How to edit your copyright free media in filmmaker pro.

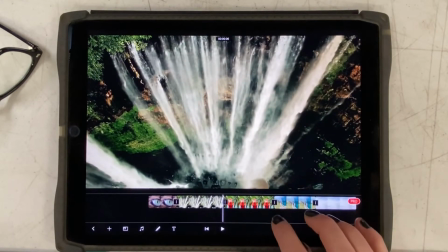248s
This is going to be part of your final challenge, is at least change one or two of these clips so that they have a different look to them.
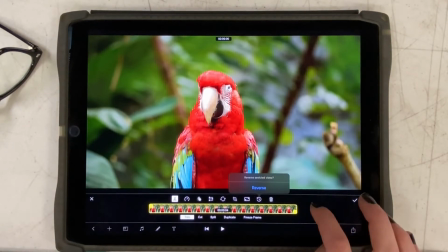257s
Now, the next one we're going to try out is the reverse on the timeline here.
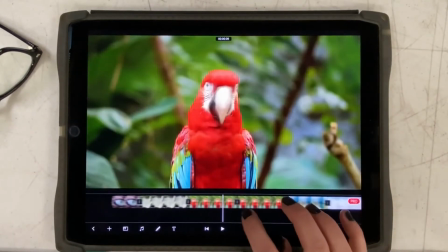263s
But first of all, in order to really see reverse, is I'm going to need two of them.
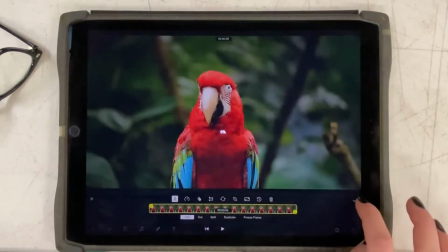268s
So what I went down and at the bottom there, I clicked the word duplicate. So if you see it at the bottom, you can see right there, it's the third word in, it's duplicate.
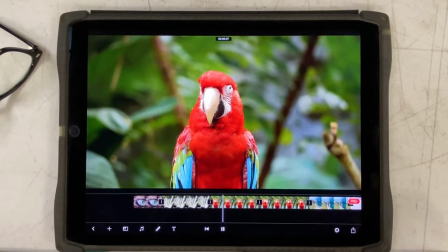277s
So now I have two of these clips of this bird. And then when he turns his head one way, I put it in reverse.
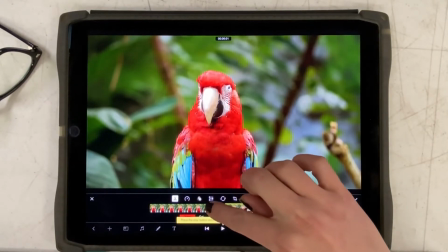283s
So then it will turn the other way. One thing I noticed as I was going is that it's too long of a wait for the bird's face here.
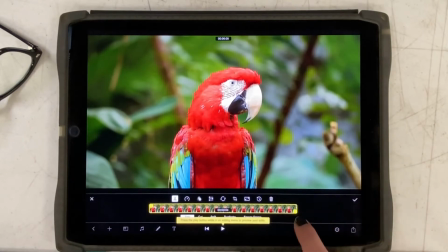291s
We're just waiting forever for him to actually turn his head. So like you're boring your viewer.
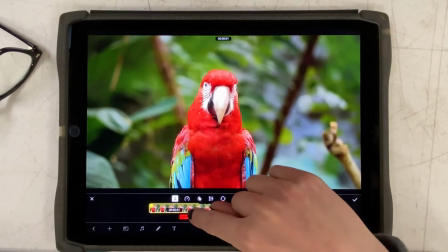296s
Just keep that in mind every time you're making any video. Is my take too long?
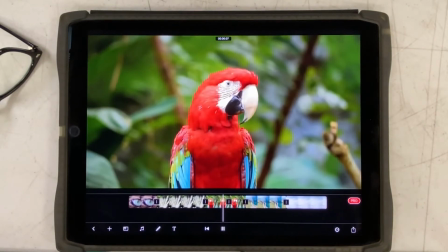301s
Am I boring my viewer? So here, I shortened it again. Now notice it goes one way and then boop, it goes back the other way because I put it in reverse.
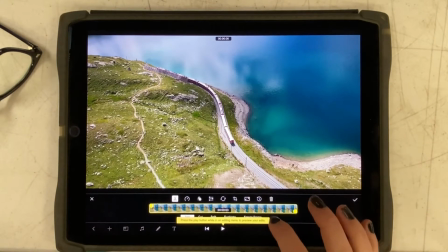310s
And so the next thing I'm going to do is I'm going to actually duplicate this one as well so you really can see it move.
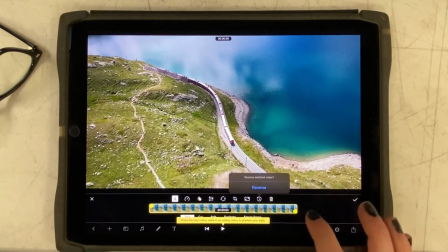317s
And I'm going to show you how to do it again. Put it in reverse.
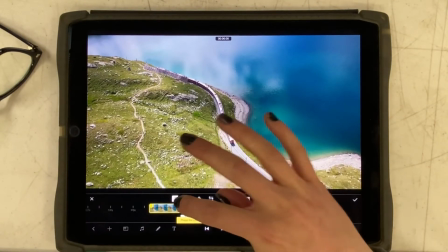324s
Now, if I press the time lapse, I can make it go a little bit faster.
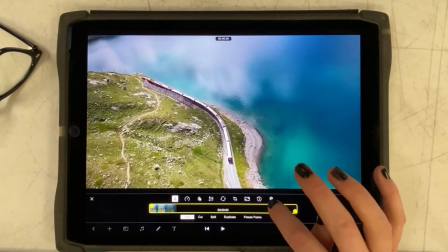330s
So my train is moving faster, or not time lapse, but like the time duration right at the second one there,
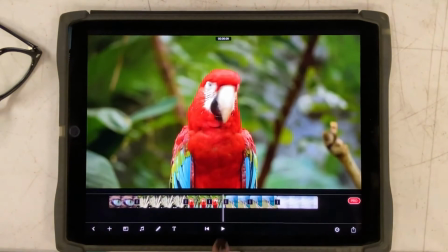337s
making it a little faster because this train is moving kind of slow. Now, if I press play, look at how the train goes in one direction and then goes in reverse.
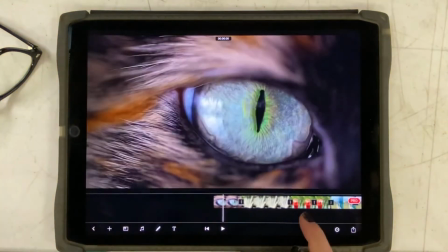346s
So that is another thing that you should definitely do in your own video is make your
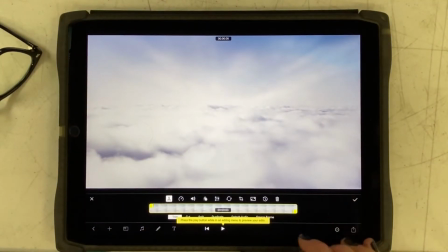352s
two of your clips go forward and reverse and change the speed.
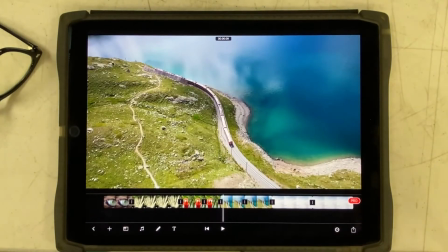357s
So I'm duplicating the clouds now too, and I'm going to put them at the beginning and the end,
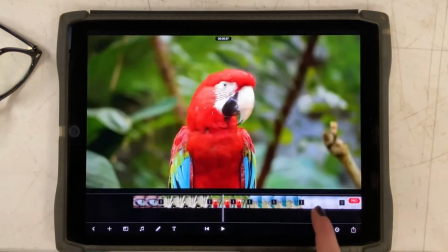362s
kind of creating like a cloud sandwich here so that I have that consistency. Also, clouds are kind of easy to look at.
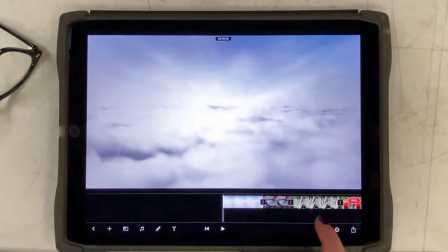369s
It's kind of like a rest for the eye. And how you can arrange your clips is you hold down the clip and then you can just drag it in the right order.
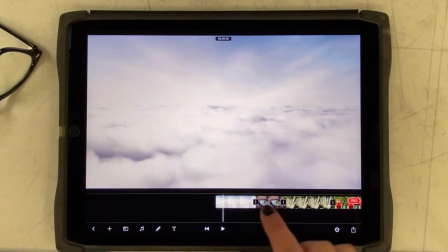375s
So really easy to switch your clips in post. But sometimes if you have a lot of clips, it's easier to just make sure that they go in the right order.
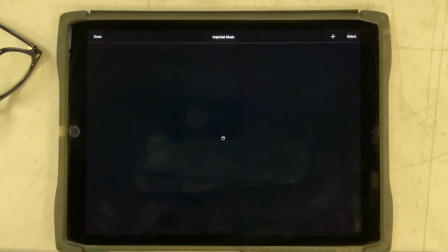382s
So now we're going to learn how to bring in music. So if you go to imported music, I've already got mine imported,
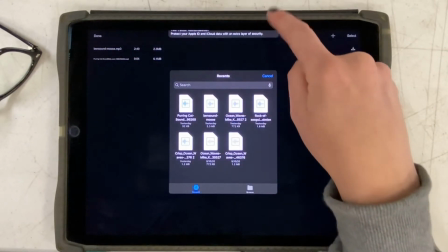388s
but I'm going to show you how to do it again. You go to that plus sign and then you go to get those out of the way. Go to your songs.
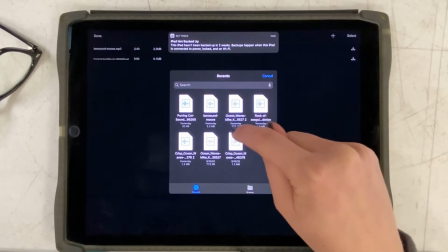396s
So I'm going to select the Ben Sound one.
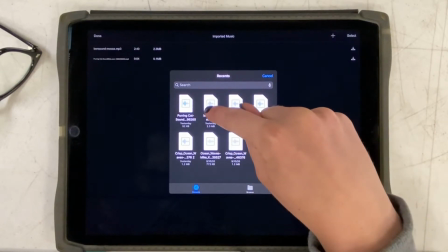401s
Make sure that you're not select, if you're, make sure that your cursor is actually selected onto the side of the area of the film.
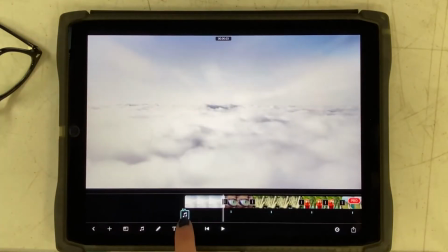408s
So as I have my little timeline bar right there at the beginning, so that means that my timeline will start there. So now you can listen to the excellent music choice that I had here.
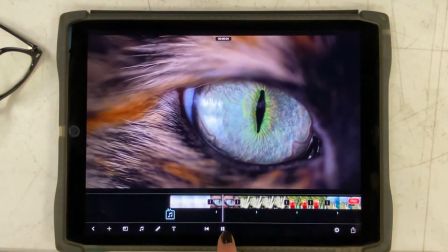423s
What a bop.
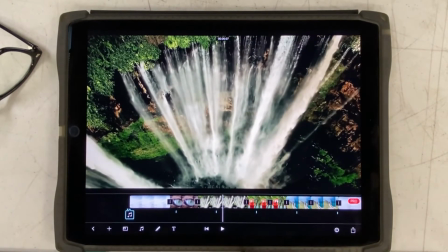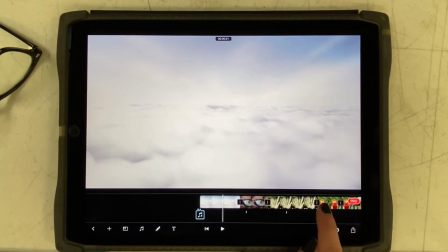430s
Anyway, so now that you have your music set, it will only go for as long as your clips are showing.
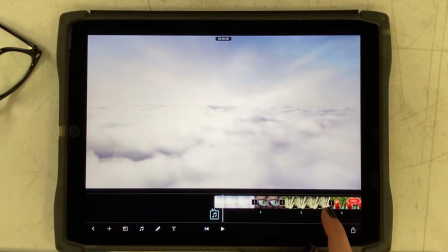438s
As soon as your clips or your text are done, your music will automatically stop.
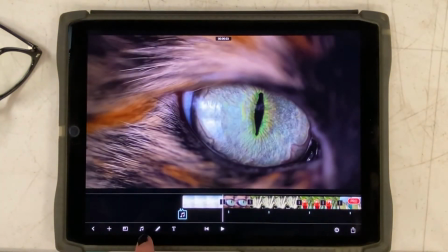442s
However, if you wanted to shorten your music even more, the way that you can edit your music is by holding it down and adjusting it as well.
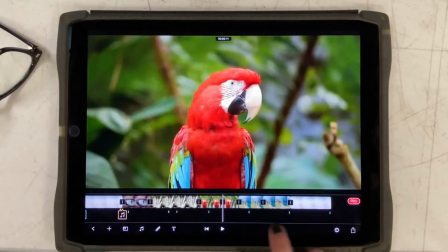450s
But I'm going to bring in some more sounds. So I'm brought in the cat purring here. And so, and then I'm also going to go to music.
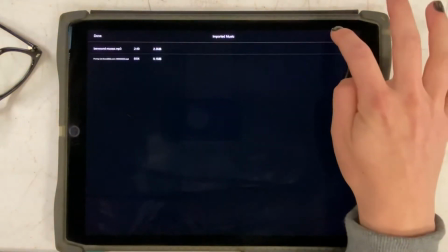459s
I'm going to import music. I add new and I bring in my waves.
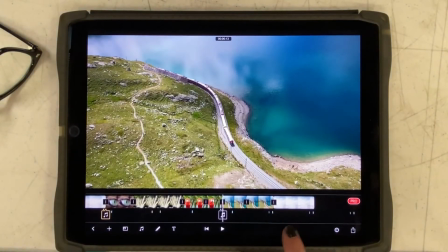464s
And then I can press that little download button there to bring in my waves. And since I had my cursor on that spot, my waves will be in just that spot.
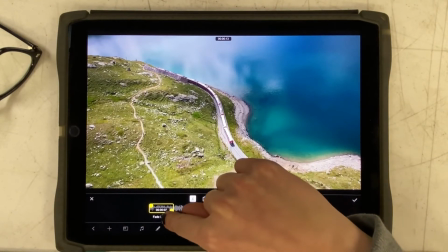472s
Now I wanted to make my waves, the waves went on for like 10 seconds.
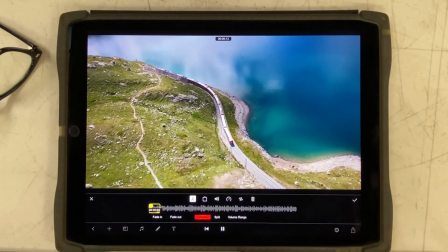475s
So I had to really shorten my crashing waves so that it fit within the area.
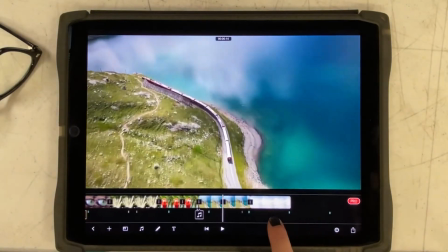482s
Otherwise, it would have just gone on forever. So you can see those little purple dashes.
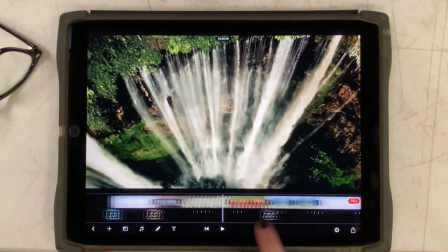486s
Each music line is set to how long it is.
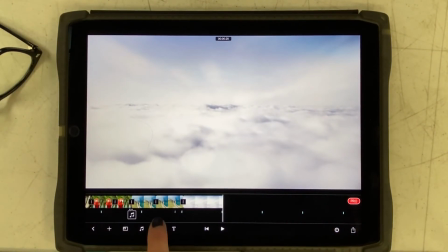492s
So notice I can't go any further because it's the end of the clips.